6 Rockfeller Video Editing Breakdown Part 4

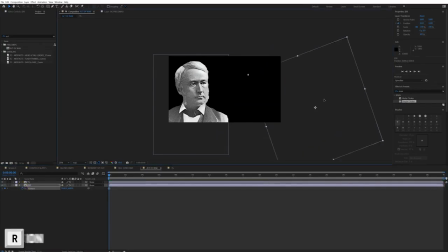(8:21)
So we'll start with John coming in from the right, and I think we'll also have them rotate. So it's kind of like their heads come up into shots. And make sure we hit motion blur. Boom. John coming in from the right, Thomas coming in from the left.
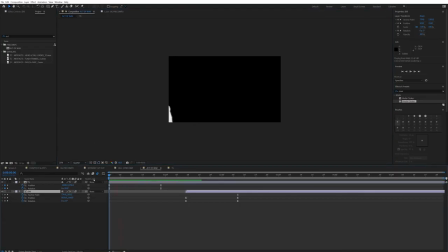(8:34)
Boom. And I think I'll simulate a depth of field as well, because these will now be a flat composition when we bring it into our top composition.
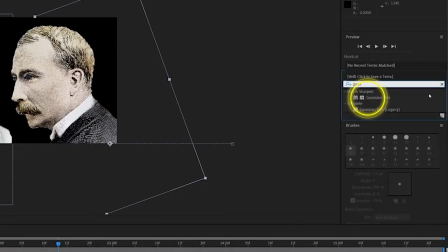(8:42)
We'll put a Gaussian blur on both of our friends,
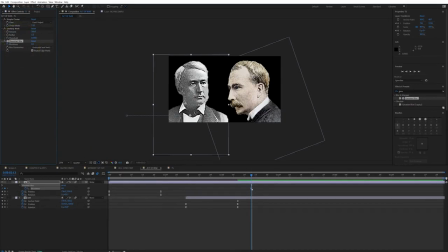(8:45)
and we'll have the Gaussian blur have a value of 0 as Thomas comes in, and as John comes in, we'll have it go to say 50, and the reverse for when John's in shot. So
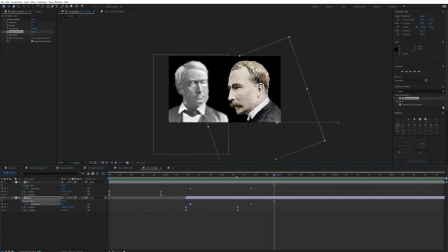(9:00)
now that's done, we're going to bring our Acts of War composition into our Chapter 5 Slate 5 comp.
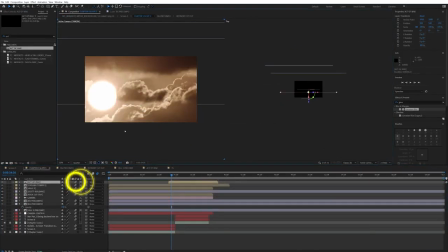(9:08)
We need to arrange it in 3D space. We'll make it a 3D layer, we'll add motion blur, and we'll align it to where we want it in the composition.
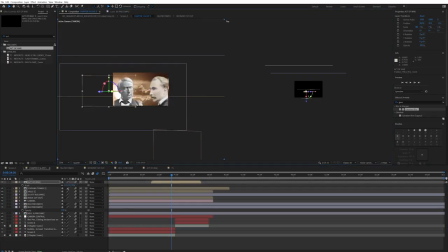(9:17)
We basically need it to fall in the position where the camera pans up to. So we pan in, camera pans up, and there we go. Thomas comes in, and then Rockfeller comes in afterwards.
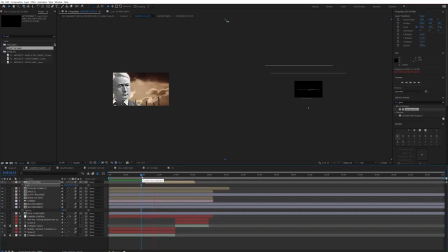(9:28)
We see the edge of Thomas, which isn't great. See him on the bottom on the left, and the camera pans in too quick to really see John. So we're going to have to just nudge everything around, maybe push this back in Z space and mess around with the scaling.
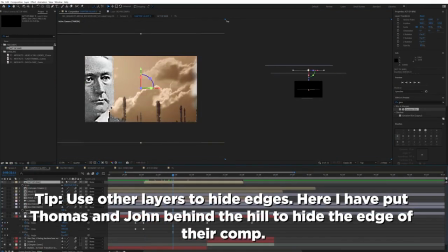(9:44)
We're basically just nudging this composition so it aligns with where we want it in space as well, so we can kind of cut out those borders.
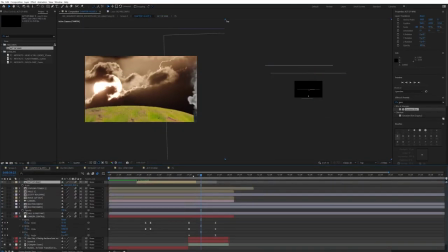(9:55)
Tom and Rockfeller kind of disappear too quick, so we need the composition to be a little bit longer. We're going to go to our Act of War composition. We're going to press Command K, and we're going to up the length of the composition to say 9 seconds. And then just like we animated Thomas and John on, we're going to animate them off out of the composition as well,
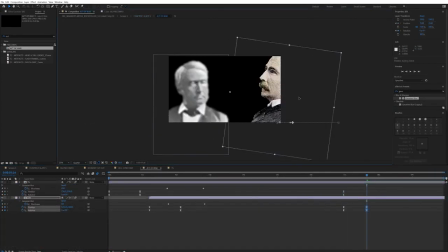(10:14)
just because that helps sell the effect a little bit and get rid of any risk of seeing borders. What I'm going to do now is I want to kind of bring Thomas Scott and JD Rockfeller alive a little bit, maybe add in some animations to their faces.
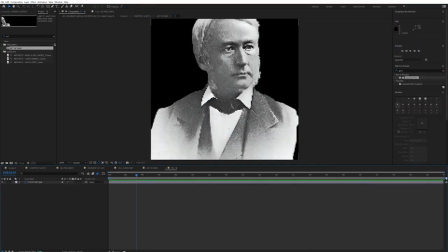(10:27)
So to do that, I'm going to go into the Thomas Scott pre-comp. I'm going to go to my Photoshop cutout, and I'm going to add an effect called Mesh Warp. And the idea here is I want Thomas Scott to go from like angry to a little bit scared, because now he's kind of invoked the rage of John.
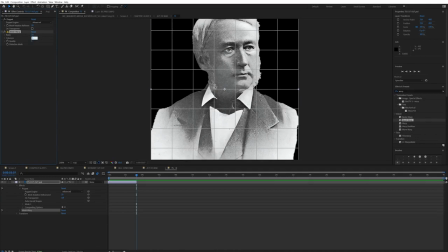(10:46)
So we're going to do that with a Mesh Warp effect. Nice and easy. And the Mesh Warp effect essentially uses this grid as a way to kind of warp around the images, the image that you've got. So the more lines in this grid, the more you can manipulate individual parts of the image.
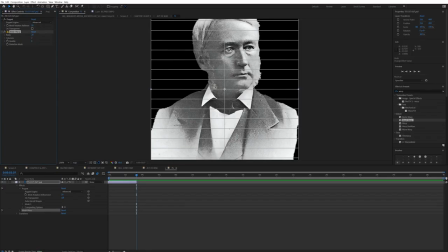(11:03)
You can distort them out of place. So it's really about finding a sweet spot of how many rows and columns you need. The more rows and columns you have, obviously, the more CPU power that you're going to be requiring. What I'm trying to do here is I'm just trying to make his eyebrows kind of go from like upset to scared.
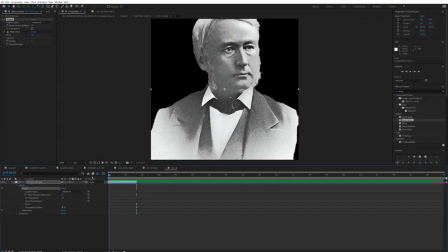(11:19)
So I just need a grid line to kind of cross over with his brows. Straight out of the box is already pretty good. So I'll go to my distortion mesh warp effect. I'll go to distortion mesh, and I'm going to keyframe the distortion mesh, and let's have a look at what we got. There we go.
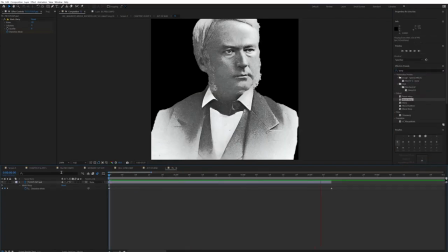(11:36)
So Thomas Scott goes from quite a pleasing look, looks quite all right, you know, doesn't look too angry, and then we're going to make him look really angry. Great. And we'll do the same for his mouth as well. So make him his mouth kind of close up a little bit in exactly the same way.
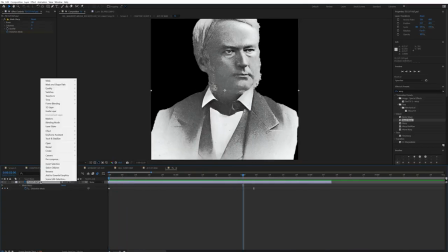(11:51)
We're just going to manipulate the distortion mesh, do that. And we're going to pre-compose this composition now, because now we're going to use what we've used in the past.
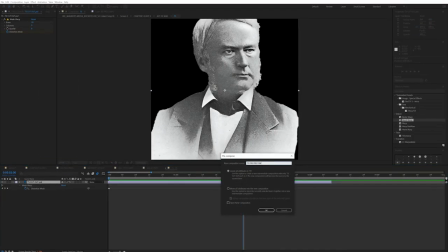(11:58)
We're going to use a puppet pin to kind of make it look like Thomas is looking up. So let's go ahead and do that.
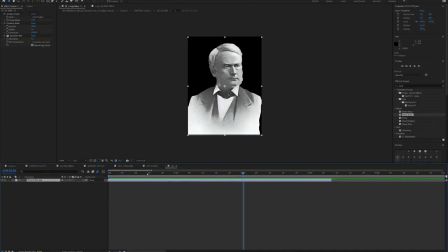(12:04)
Pre-compose, move all attributes into composition, and let's put a few puppet pins in key places. Press Command P. Put a puppet pin in his head, puppet pin in his neck, maybe in 2 shoulders. So now let's go and keyframe the head. Let's bring the head from a downwards position to a looking up position.
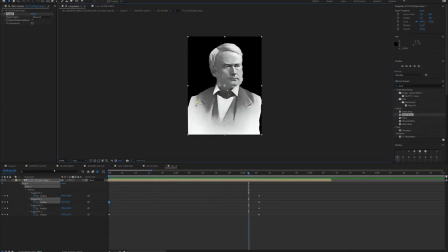(12:25)
There we go. That's a nice little animation. We'll do exactly the same with John.
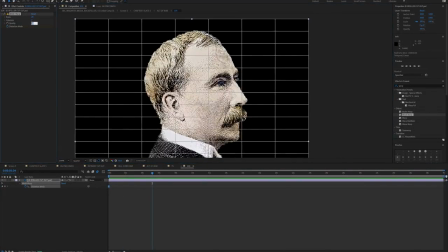(12:28)
Add the mesh warp, keyframe the mesh warp, and make John look livid.
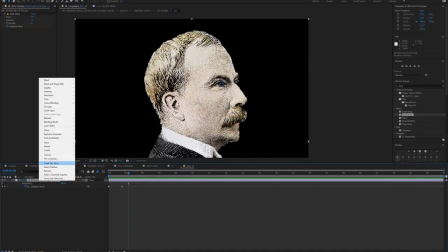(12:33)
That's doing a pretty good job. And then we're going to pre-compose John. And we're going to use the puppet pins just to kind of make it look like John's looking up. And that looks good to me. I'm really happy with that. I think that we've done a lot to that image. And now if we look at that in situation, in the top comp, yep, that looks good to me. That looks really good to me. And just to add a little bit of extra drama to the scene, I think I'm going to put some like flames inside of John.
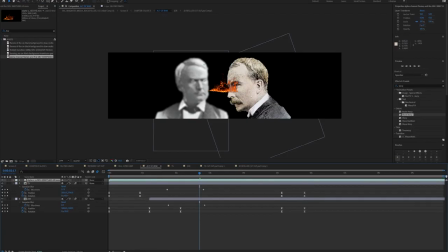(12:55)
So let's go to story blocks and get an alpha of some flames. Let's drag them into our Act of War composition. Let's duplicate our Thomas Scott layer, and let's duplicate our John D. Rockfeller layer, and let's use the duplicate of the JDR layer as an alpha matte for our fire.
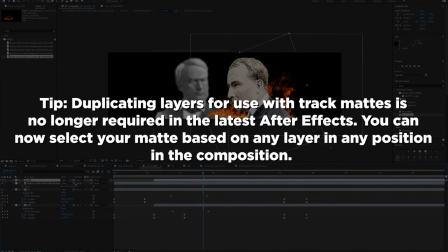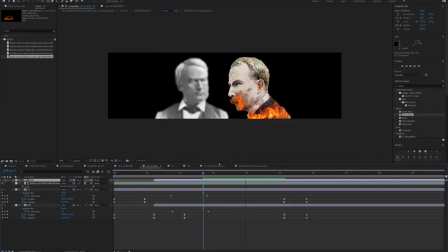(13:18)
And then let's use the alpha matte of our TS Thomas Scott layer as an alpha matte for our second fire. And now it looks like there's flames kind of engulfing both of these characters.
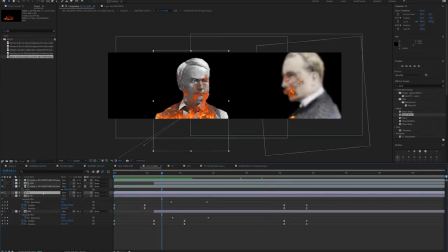(13:28)
And I'm going to also parent the alpha to the movement of the JDR layer, just so the fire kind of like moves alongside of JDR. And I'll do the same with the Thomas Scott layer, so it doesn't look like this, the fire is static or independent of John or Tom.
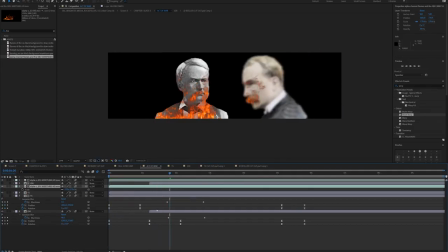(13:44)
It looks like it's moving and attached to them, it's gripping onto them. Let's mess around with the blender mode as well.
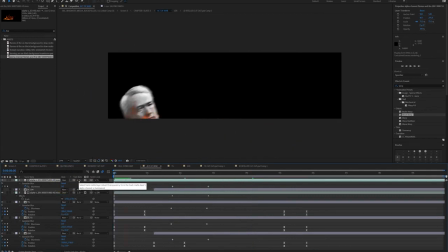(13:49)
Maybe I'll go for, I don't know, an overlay maybe? An overlay? Overlay looks pretty good.
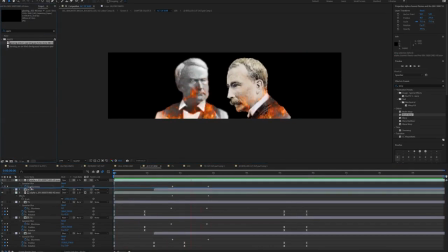(13:55)
And maybe I'll keep it as regular or on Thomas. Maybe add a little spark from story blocks.
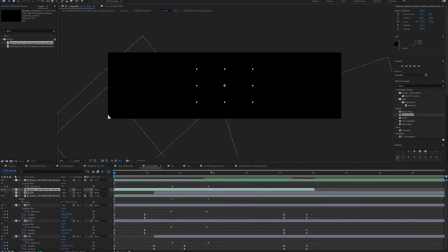(14:03)
That'll look good. Let's go to our very top comp, and we'll get that to go off just as John and Thomas kind of go head to head in the scene. We'll put that to screen, and there we have it. We have John D. Rockfeller and Thomas Scott going head to head. Love that. We now have to have Thomas actually building these refineries. We've got some placeholder stuff. We've got a cooling tower on the hill and stuff like that, but we need to add some more. And now this is where the drill would be really handy, because we've made this asset in our very first story animation.
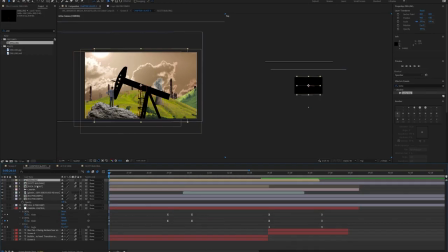(14:33)
Let's make the most of it, get the most bang for our buck. So I'm going to add our drill pre-comp to our scene.
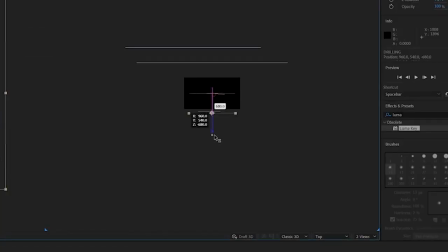(14:38)
I'm going to make it a 3D layer. I'm going to add the motion blur, and I'm just going to kind of nudge it around in space. Also, at this point, when your compositions are getting this busy,
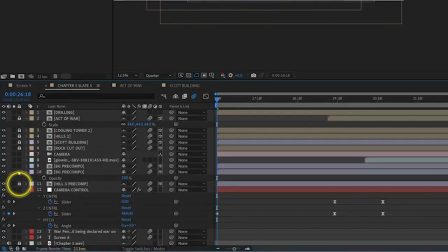(14:47)
I'd recommend lock-in compositions that you're not using anymore, that you know are, that are kind of done with,
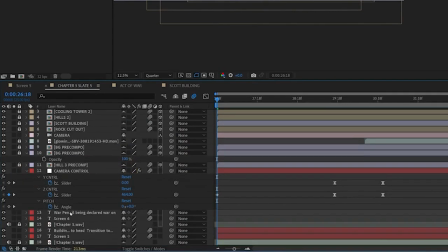(14:52)
and shine them, just so you have kind of consolidated your work and you're not going to end up ruining anything,
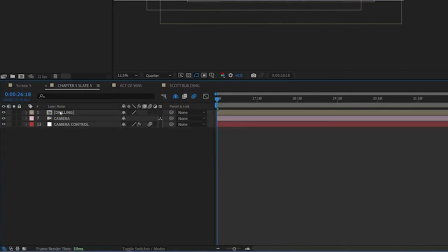(14:58)
or potentially get confused by all the layers you've got. So let's shy some layers and let's lock them all up.
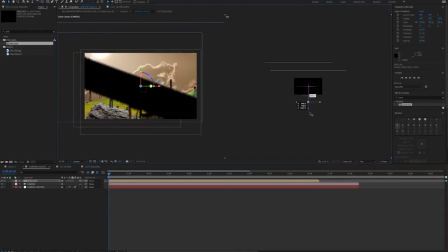(15:05)
I'm just going to leave the camera control, I'm going to leave the camera, and I'm going to leave the new drill. And I'm going to nudge that around in 3D space, put that in the foreground. Nice, like that. Let's move the cooling tower to the background, I think. Put another one as well.
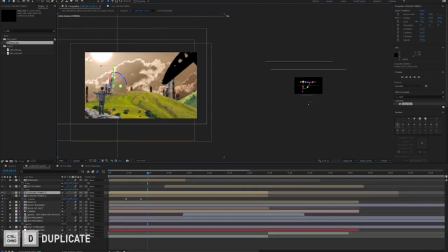(15:18)
Duplicate that layer. And let's get those cooling towers popping up into the shot.
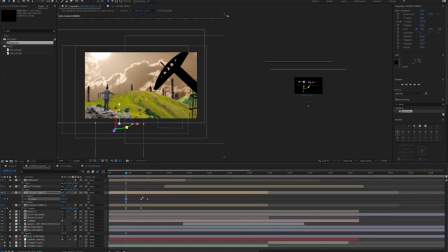(15:23)
Let's go to cooling tower 2. We'll go to hit P for position. We're going to separate our dimensions, and we're going to keyframe our Y position on the cooling tower. So it starts behind the hill, and then boom, pops up into shot. Lovely, nice and easy.
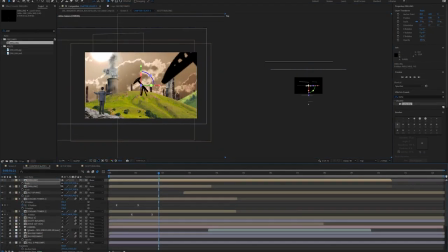(15:38)
Let's add a few more drills around the scene. A few more drills here and there, just kind of like to make it feel a little bit fuller.
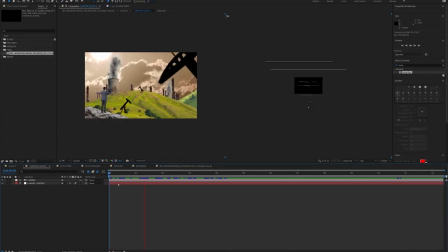(15:45)
Cool, and I'm happy with that. I'm happy with the first half of the composition. I think that's looking really nice. So now I'm going to add like a VS to when John and Thomas butt heads. Just animate the letters VS on, and we'll do that within our Act of War composition. Great, so now we need to set up our very final part of the composition. I really want this final image to be powerful.
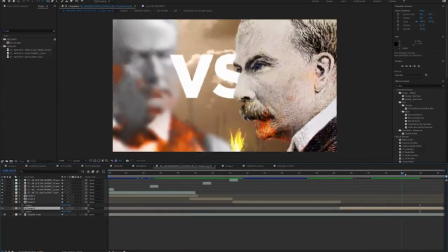(16:08)
I want it to be desolate, and I want it to kind of like, really pay off the last 38 seconds that we've kind of been working on. So I'm going to kind of create a little wasteland, with the Pennsylvania Railroad on it, and I want the building to be up in flames, essentially. So how are we going to do that? So I don't like this hill anymore.
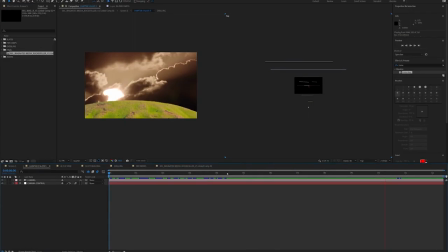(16:29)
I'm going to have the hill kind of leave while Thomas and JDR are kind of like butting heads.